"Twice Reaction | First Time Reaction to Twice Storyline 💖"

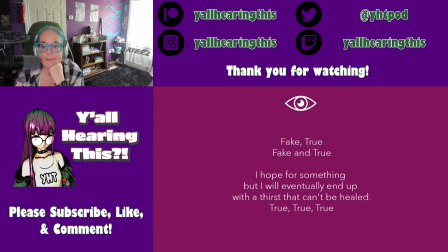You never thought you'd make This is something that happens very often in life But in the second verse they advise you not to settle for anything less than what you deserve You have to believe in your intuition and be strong because you shouldn't decide your limit by limiting yourself You set yourself up
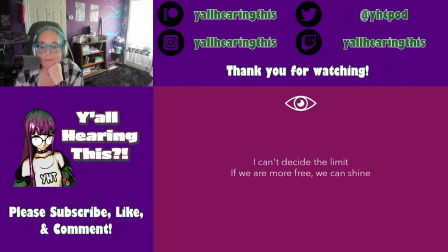for compromise, but if you set yourself free Then you'll be able to shine in the chorus. They ask how long you've been questioning what's fake and what's true But they also push you to reach out instead of giving up because that's the
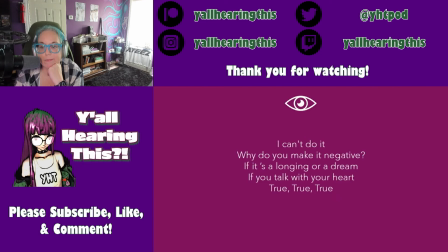only way you figured it out If you don't believe in yourself and only focus on negativity your dream will stay a dream forever But if you open your heart, that is if you're honest with yourself Then you will understand what's really true at that point everything becomes clear by rejecting
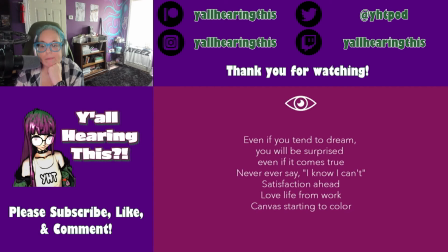negativity You can surprise yourself and find satisfaction in your work like a canvas starting to color inside you the answer is already there. You already know what's fake and what's true, even if sometimes it can be difficult to tell them apart.
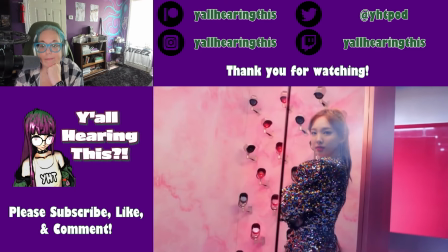This idea is perfectly conveyed in the music video, when we see the girls in scenarios that reflect the dual nature of the entertainment industry.
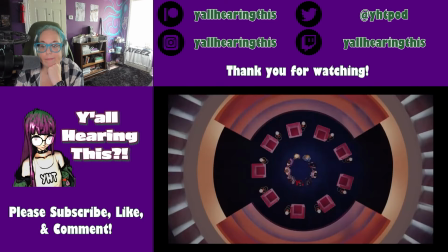At the beginning, we see the girls standing in the dark in the middle of a lounge area that looks like an eye.
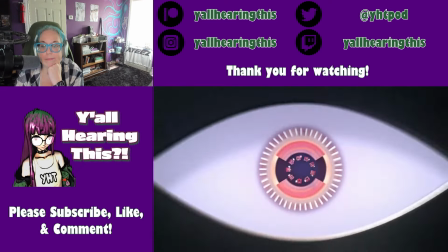A voice tells them to take a seat, and when they do, the camera zooms out to reveal that the scene is taking place inside Mina's eye.
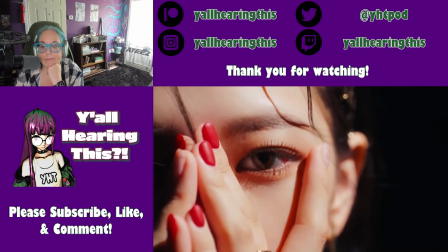Right off the bat this is very telling, because the video visualizes the idea that the truth is in the eye of the beholder.
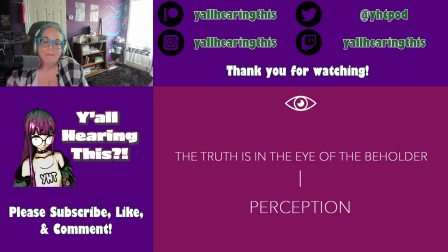The focus here is on perception, what's real versus what we think is real,
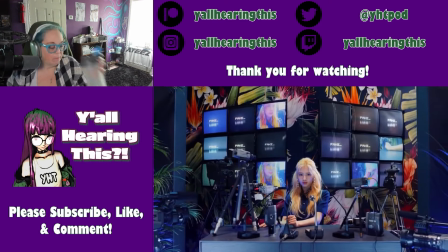and how the idol industry can distort the truth by making us believe in a lie.
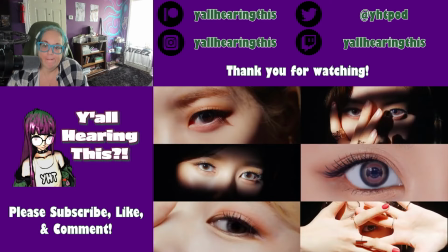This is evident by the constant attention the video puts on the girl's eyes and on the VR headsets worn by Mina and Jungian.
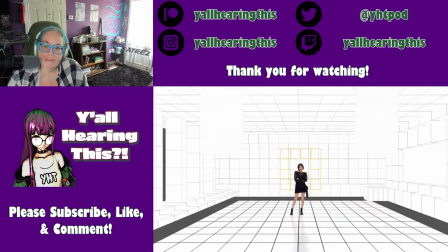As the video progresses the settings are revealed to be fake. They looked real, but they are not and this is the point of all the MV.
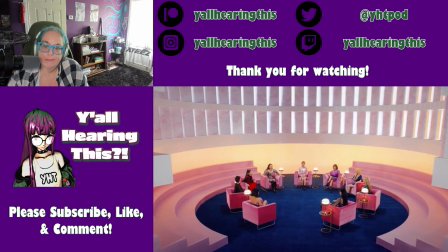The way the opening scene is shot, for instance, suggests that in Mina's eyes, TWICE are being controlled.
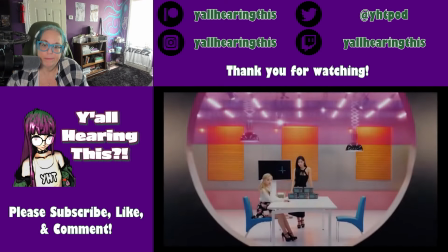There are puppets waiting for a command. But is this fake or is this true? Well, let's find out.
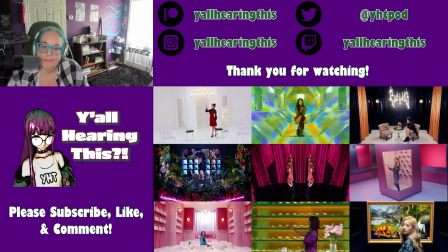In the video, each member is associated with a specific aspect of what we think their job entails.
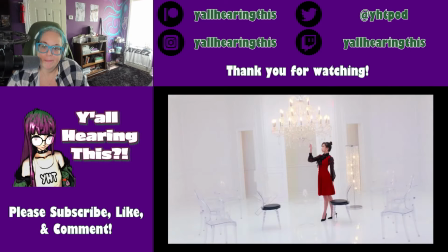We start with Mina portrayed in a luxurious environment. The dominance of white and glass here implies purity and fragility.
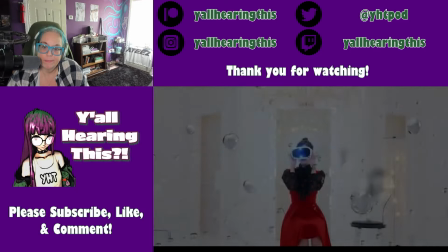But her scenes are also focused on water, which is usually used to reflect a person's state of mind.
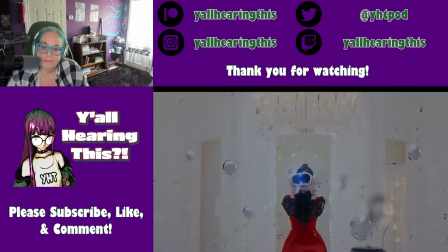In the video we see her surrounded by floating drops that fill the room, and on the table we see ice melting.
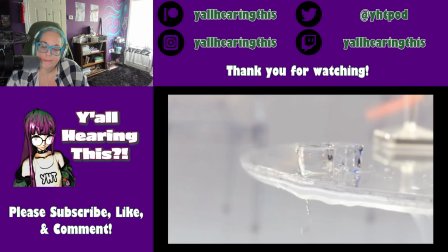Her scene possibly symbolizes the contrast between external wealth and inner struggle.
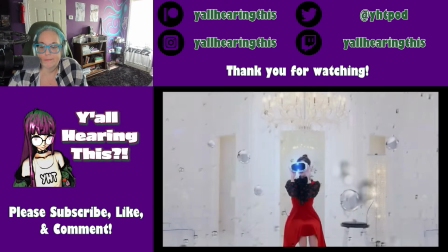The fact that water appears only after she wears the VR headset may imply that this is the virtual reality the audience sees when we think of her.
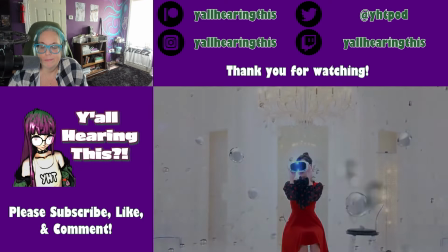Surrounded by beauty but still struggling despite the wealth. This is possibly confirmed by her scenes in the dark environment.
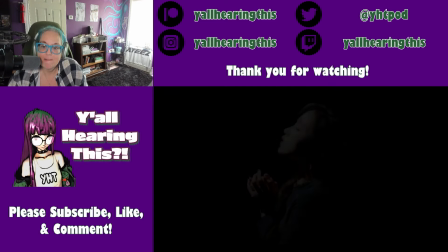The black background suggests that that's reality, but there's also the light that shines on her while she is in a praying pose.
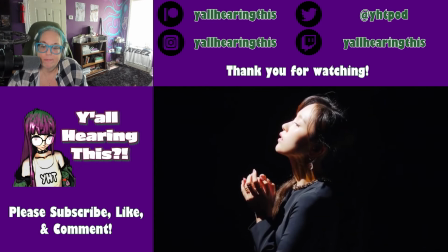This means that despite the struggle she still shines, possibly because of the love and support she is receiving.
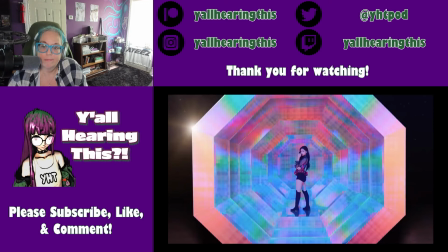Next up we see Momo and her setting is a giant camera flash. Her scenes represent the glamorous aspect of their job.
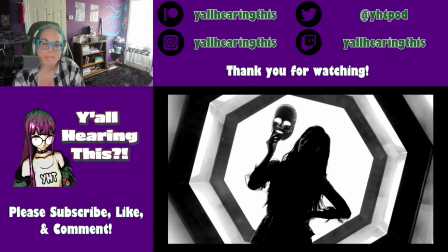While she poses, she looks perfect, but then we cut to her holding a mask and the scene turns black and white. Momo's scenes here are linked to the beauty standards idols have to live up to, to the contrast between the persona we see in pictures and the person hiding behind it.
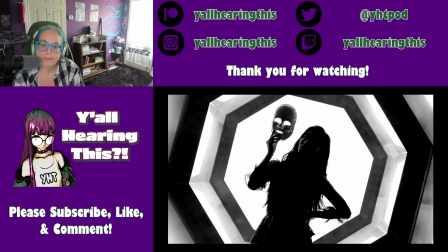When she holds the mask, her face is partially obscured, and this is important because it shows us that what we see is only her mask. The real Momo is hidden behind it because nobody can look that perfect all the time.
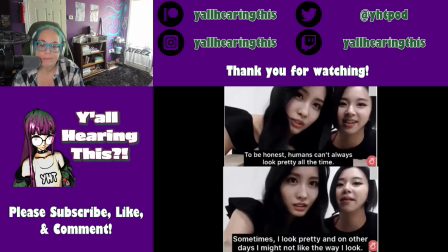This is something that Momo herself addressed in her recent live, thus confirming that once again what we see is fake and what is true is hidden.
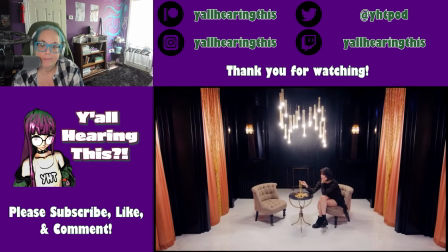After Momo, we have Jungyeon surrounded by gold and her scenes represent wealth.
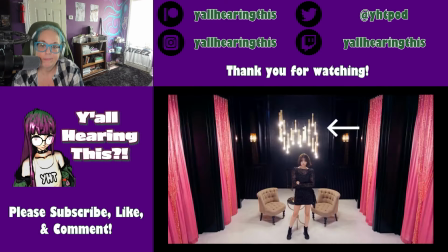In her setting, the chandelier looks like golden microphones. And this could imply that for her, music is a source of wealth and success, what allows her to be in the spotlight and the reason she is surrounded by gold in the first place.